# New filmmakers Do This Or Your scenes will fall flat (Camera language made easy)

Think about the greatest moments in cinema. Clarice Starling talking to Hannibal Lecter.
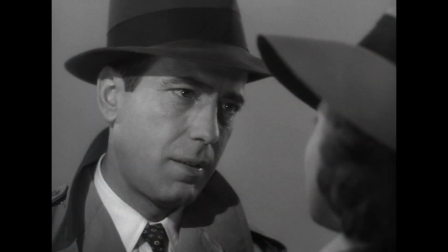258s
The final look between Rick and Ilsa in Casablanca. The tears at the end of A Journey in The Lord of the Rings.
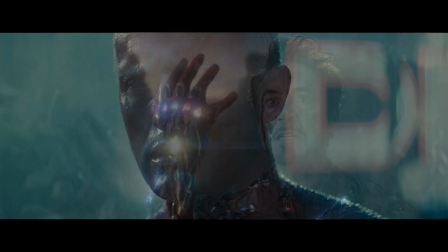265s
The big speech at the end of Blade Runner. Tony Stark dying. What are we really watching? Faces. Human beings processing emotion. Closer we get, the more dramatic it becomes. That's the golden rule. That is the basis for everything else. Now, let's start playing with that concept. There's another axis filmmakers often forget, the vertical axis, camera height. Most people place the camera roughly at eye level. Why? Because that's neutral. It's how we see the world. But what happens if we move above the eye line?
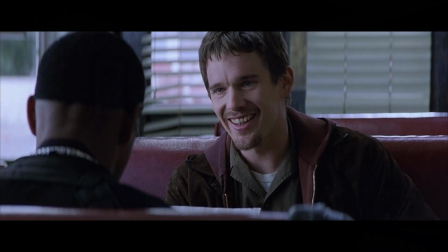312s
Now we're looking down, and immediately something changes. The character feels weaker, smaller, more vulnerable.
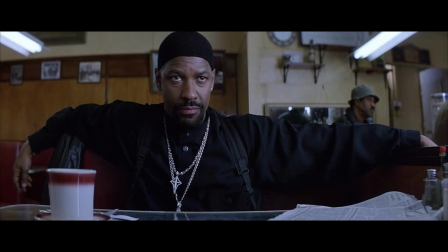321s
The opposite is also true. Move below the eye line, look up. Suddenly the character feels powerful, dangerous, dominant. And here's what's important.
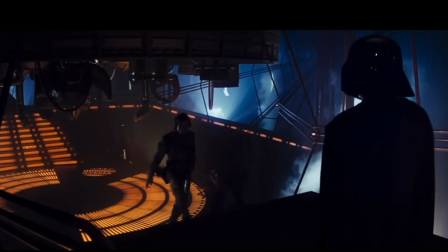332s
You don't need to do this dramatically. You don't need a camera on the ceiling, although sometimes that's appropriate.
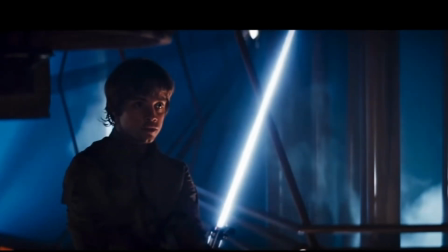340s
Sometimes moving the camera only a few inches above or below the eyes creates a subtle psychological effect. The audience feels it without consciously noticing it. Great filmmaking isn't usually about giant visual statements.
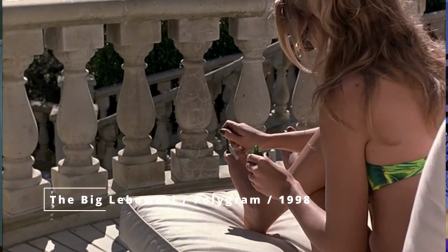362s
It's about tiny choices, tiny nudges, tiny emotional manipulations.
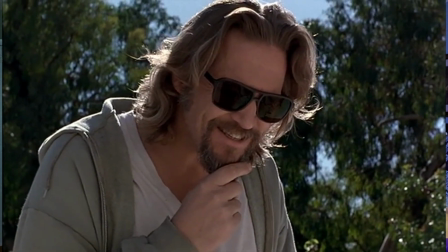368s
A little lower, a little closer, a little slower. Suddenly the audience feels something different. Now let's talk about movement, because when the camera moves, we're now dissecting that line,
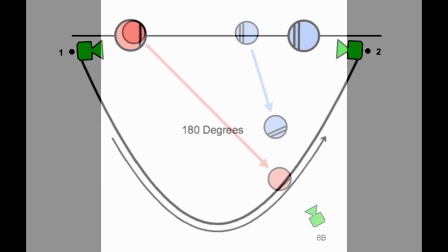387s
crossing it, making it longer, moving parallel or perpendicular to it. Now, most camera movement falls into two categories: motivated and unmotivated. Motivated movement means the camera moves because something else is moving. A character walks, camera follows. Someone enters a room, the camera follows. A letter is carried across the frame, the camera follows.
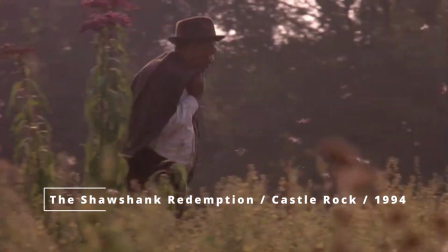417s
Why does this work? Because it feels natural. The audience stops noticing the camera just disappears. Spielberg is a master of this. Watch his films closely. Characters constantly enter and leave scenes. The camera glides with them. Sometimes he even has extras cross the frame just to motivate a camera move. Everything feels effortless. Now let's look at the opposite: unmotivated movement. The camera is moving, but nothing else is.
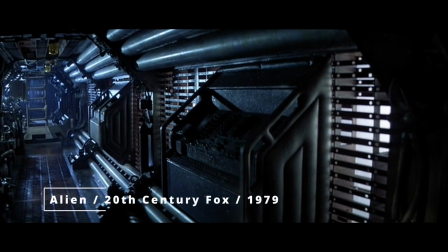455s
Imagine a horror movie, an empty hallway, nobody there.
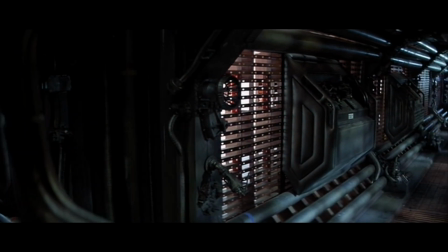459s
And yet, the camera slowly pushes forward. The audience immediately asks, why are we moving?
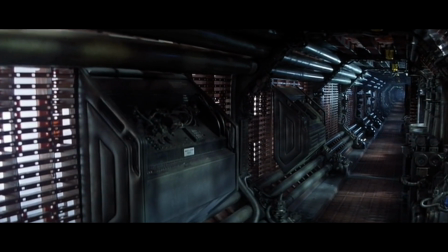467s
What's down there? What am I supposed to be looking at? Suddenly, the audience isn't observing, they're participating. The camera has placed them inside the story. But there's one more reason to move the camera, and this might be the most powerful one: internal movement.
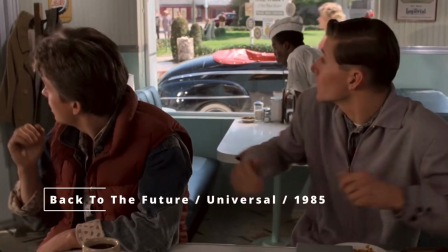486s
Let's say a character receives a letter. They open it, read it.
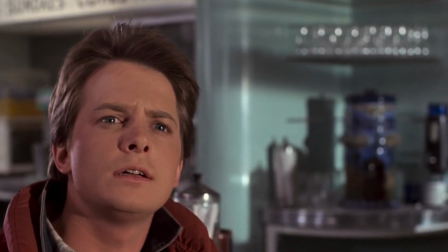491s
Suddenly their world changes. The character isn't moving, but emotionally they are.
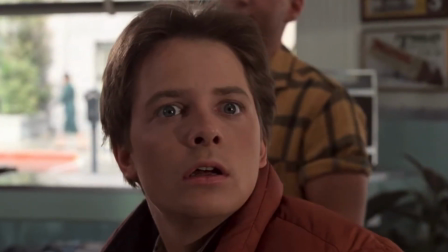497s
So now the camera moves, slowly pushing in.